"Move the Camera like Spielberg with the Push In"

Who's scruffy looking?
What is up, my fellow nerds and gangsters? Welcome back to the Spiffy Nerd Herder channel. I am Danny, and before we start today, we're going to do another giveaway. This time a blue poster with my little Herbie Hancock and a personalized message.
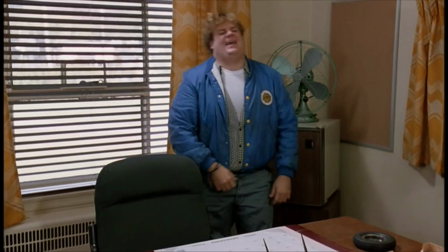0:15 I need your John Hancock on these reports. John Hancock. It's Herbie Hancock.
So if you want this Avatar blue bad boy, just like the video and comment below on what you would like your personalized message to be.
Yes, sir. Right away, sir.
And I'll choose a winner in the next video. So without further ado, let's giddy up.
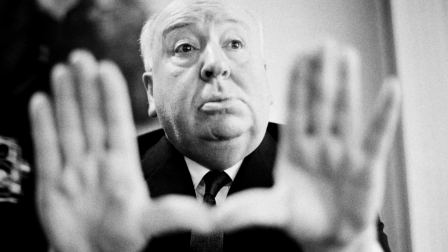0:33 Giddy up.
My main man, the Hitchcock, had a rule in film directing. The size of an object in a frame should equal its importance in the story in that moment. Genius. So he utilized his close-ups with exact precision in the moments that would have the highest narrative impact in the story.
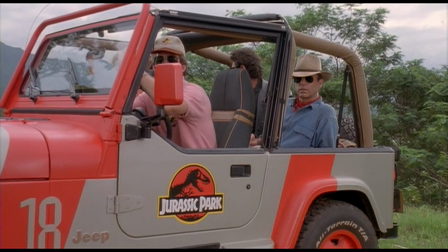0:51 Steven Spielberg takes this idea a step further with the push-in. A push-in is where the camera slowly tracks onto the face into a close-up.
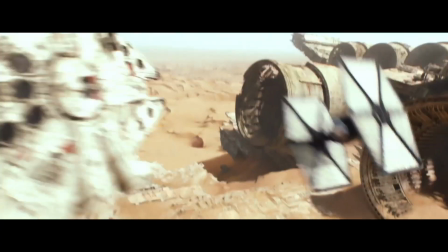0:59 And it's important to know that a push-in is different than a zoom. A zoom uses a lens to zoom and the camera is actually staying still, like here.
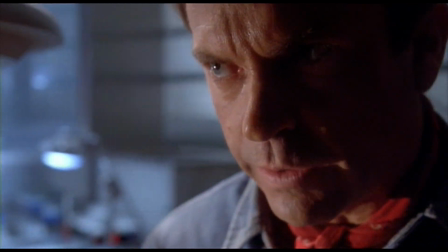1:06 With a push-in, the camera itself actually moves through the set. This allows a 3D parallax shift, which has a totally different feel. So when does Spielberg use his push-ins? Well, he uses them a lot, like seriously. If you're gonna look out for him in his movies, it's gonna ruin all his movies for you.
Yeah, thanks a lot.
But let's take a look at a few of these push-in moments that are particularly effective.
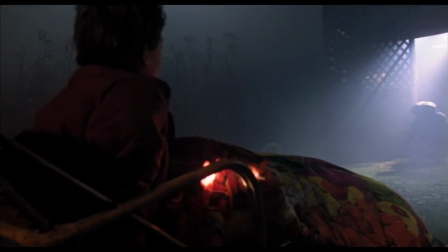1:26 In this moment in E.T., Elliot is waiting to find out what's in his shed.
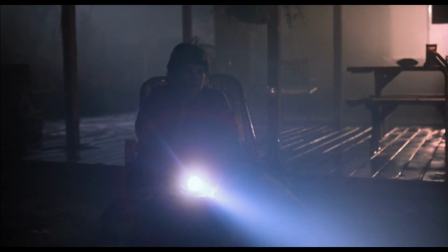1:31 He awakes to see an alien. The camera then pushes in on him to reveal his shock.
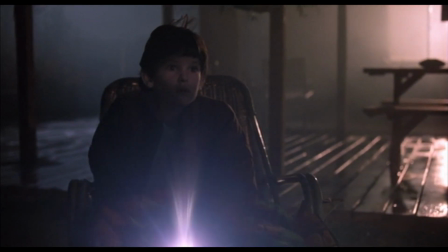1:36 An incredibly powerful moment. But could you imagine if this camera would have been static for that long?
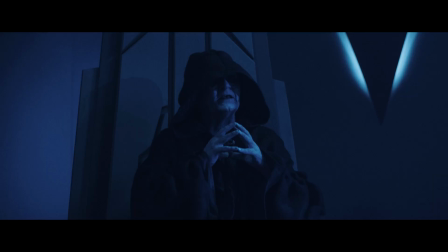1:41 Boring. We do something similar in Vader. Why? Because I like Spielberg. Here is a part where Sidious tells Vader that a Jedi is hiding on Padme's home planet.
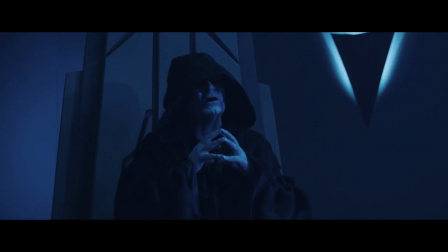1:49 He hides on my home planet of Naboo.
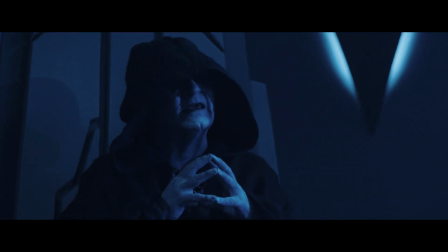1:53 And of course, that of the late Queen Padme Amidala.
We could certainly have had Vader say something or even do a subtle flinch at the mention of Naboo, but Vader was trying to hide his emotions from the Emperor.
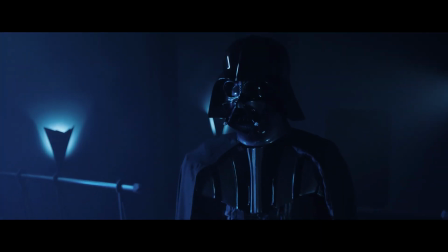2:08 So instead of having Vader do anything, we conveyed his feelings with the camera rather than with the character. Another use of the Spielbergian push-in is to register a character's emotion prior to revealing something to the audience.
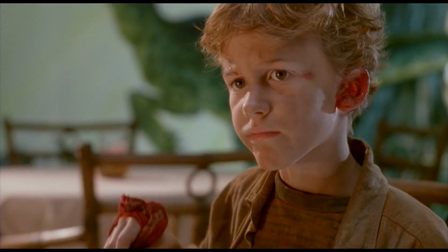2:22 This is gonna be good, I can tell.
Here, Lex and Tim are finally saved, happily eating when Lex freezes and the camera pushes in on her.
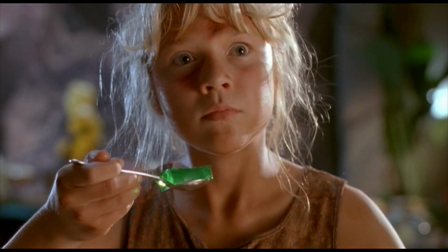2:29 We don't know what she sees until we see it too.
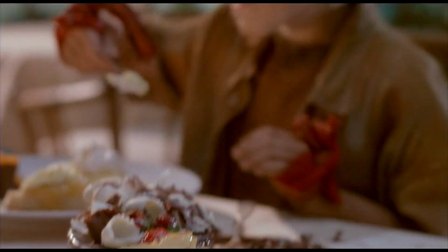2:34 Spielberg builds the moment like a champ, signifying everything is great and hunky-dory in the world. And he even has her eating the best food in the world to convey fear.
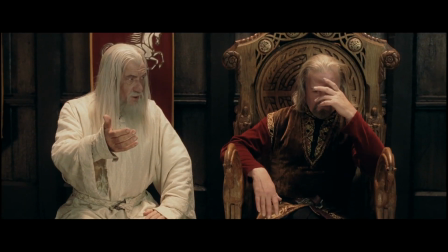2:42 A food that would accentuate her trembling. You can't teach that, folks. A push-in can also be used to convey emotion as two characters talk to each other. Peter Jackson is also a huge utilizer of the push-in. Seriously, watch the Lord of the Rings movie and you'll be like to 100 before they even leave the Shire.
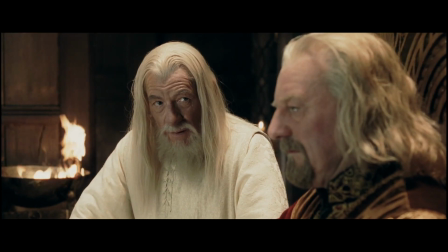2:57 What about second breakfast?
If you're gonna do a push-in during a dialogue scene, take a look at what he does here.
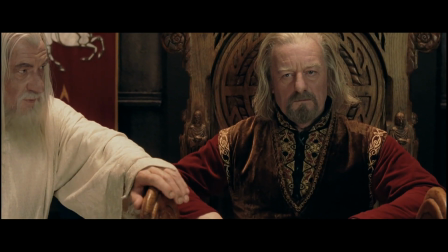3:02 Be sure you get takes with the push-in on both characters, even if only one is talking.
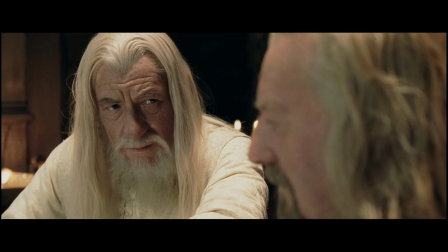3:07 If you only get a push-in on one of them, you run the risk of the two shots not cutting together very well in editorial. A general rule is that when two characters are talking, you need to get reciprocal or similar angles on each character so that they cut together well. Of course, there are exceptions to this rule, but no scene has ever been destroyed by getting a wide, a medium, and two over-the-shoulder shots.
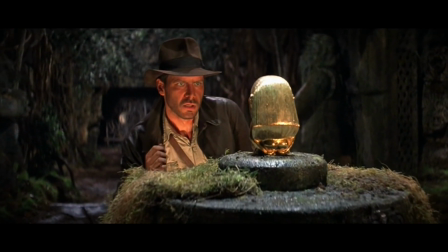3:28 Done. Now, how do you achieve this push-in effect? Ideally, you do it with a dolly and track, but that's not always the most budget-friendly.
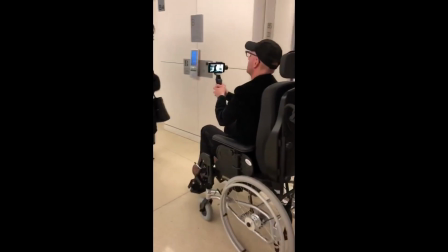3:36 A wheelchair is actually a great tool and can be used very effectively for this. So can handheld if you're steady enough.
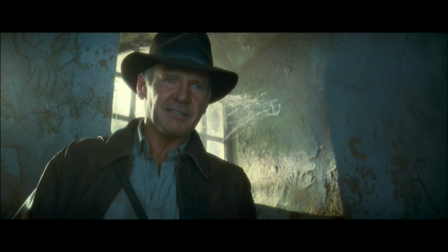3:42 Now, when you're doing a push-in, be aware of your focus because the distance between the camera and the subject is changing during the push-in.
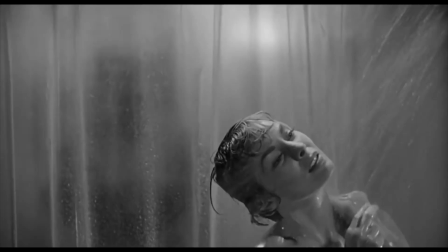3:48 That means your focus also has to be changing. Nothing ruins a moment for an audience like a soft shot. Secondly, to achieve this effect, Spielberg is a big fan of using wide-angle lenses, so avoid long lenses, so anything like 50mm and longer.
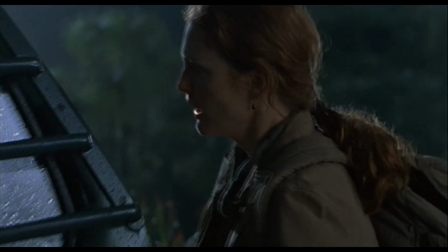4:02 Wide-angle lenses accentuate the movements of the camera, therefore accentuating the effect of the push-in.